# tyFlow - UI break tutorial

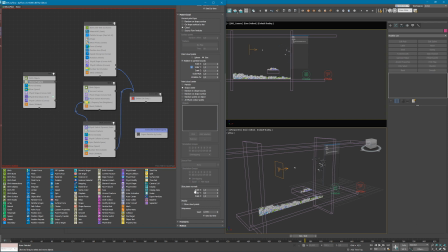the Voronoi fracture the slice plane normal y scale is set to zero and this makes the cutting planes to be perpendicular to the imaginary screen. This applies to all other War Novi Fracture operators.
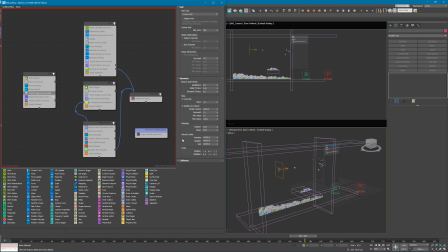And under physics shape, under dynamics, the Y position lock is active, so particles cannot escape the ZX plane, and they can only rotate around the Y axis. The gun and the wall activated particles are deleted when they exit the killer box.
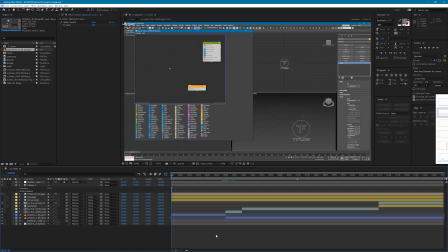I created the composition in After Effects. It's a very basic setup, so let's just walk through it. Ok, first I had the screen recording. I had to cut out the part where I deleted the event.
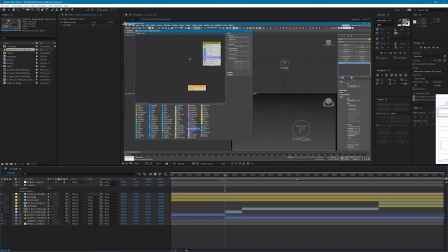I tried to hover over the same spot before and after deleting, just to make the cut seamless. Then I imported the sequence of the render, which is actually three sequences,
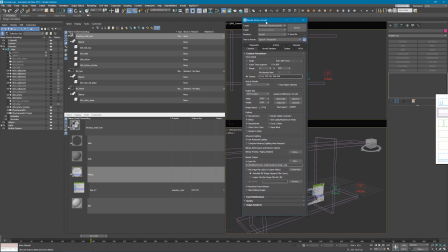because I needed only render the frames where the particles were moving, so for example from here to here there is nothing much happening, so I didn't include it into the rendering. Because you know, time is money and I don't have time. Let me just check it quickly.
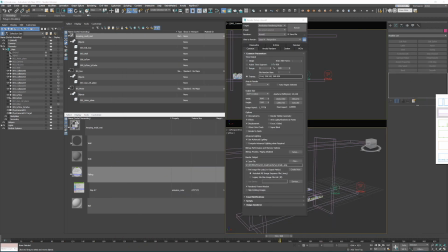yeah I thought so anyway back to After Effects then
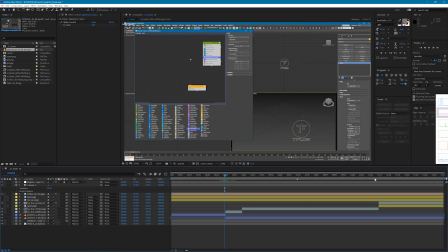I had this grid PNG which is just simple cutout and this creates the illusion that there is more grid behind this wall.
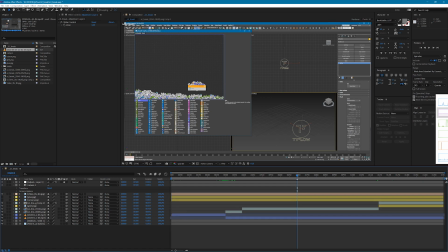And lastly, where the animation covers the cursor, for example here,
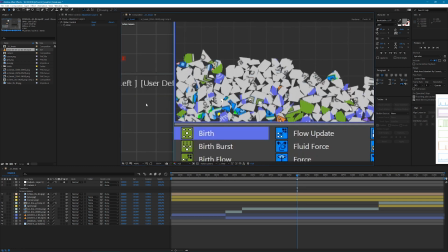I just created a fake cursor just to trick your eyes. So this is the setup, very simple, very basic.
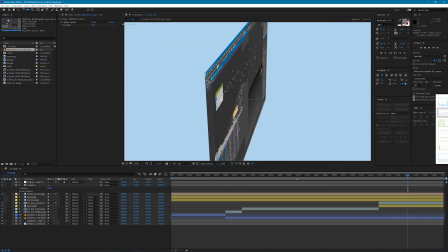I have a camera just to look around, not in full, it's that slow.
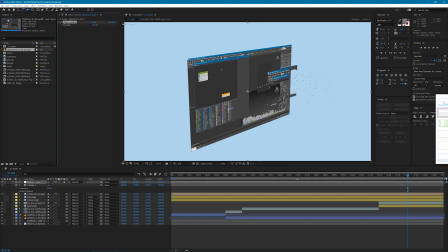and these are the layers here very simple yeah
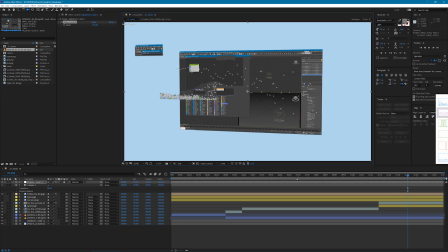the top left corner is just to cover the the beta version and I replaced it with alpha so
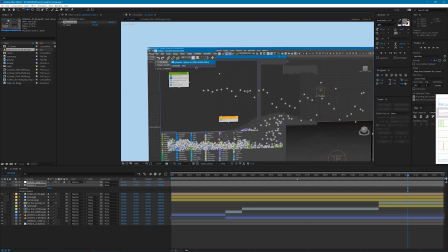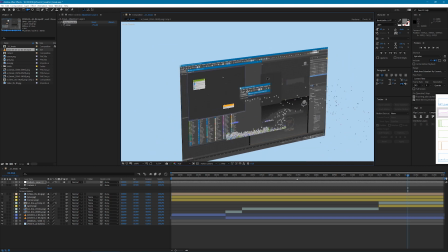thank you guys for watching I hope you like it and see you next time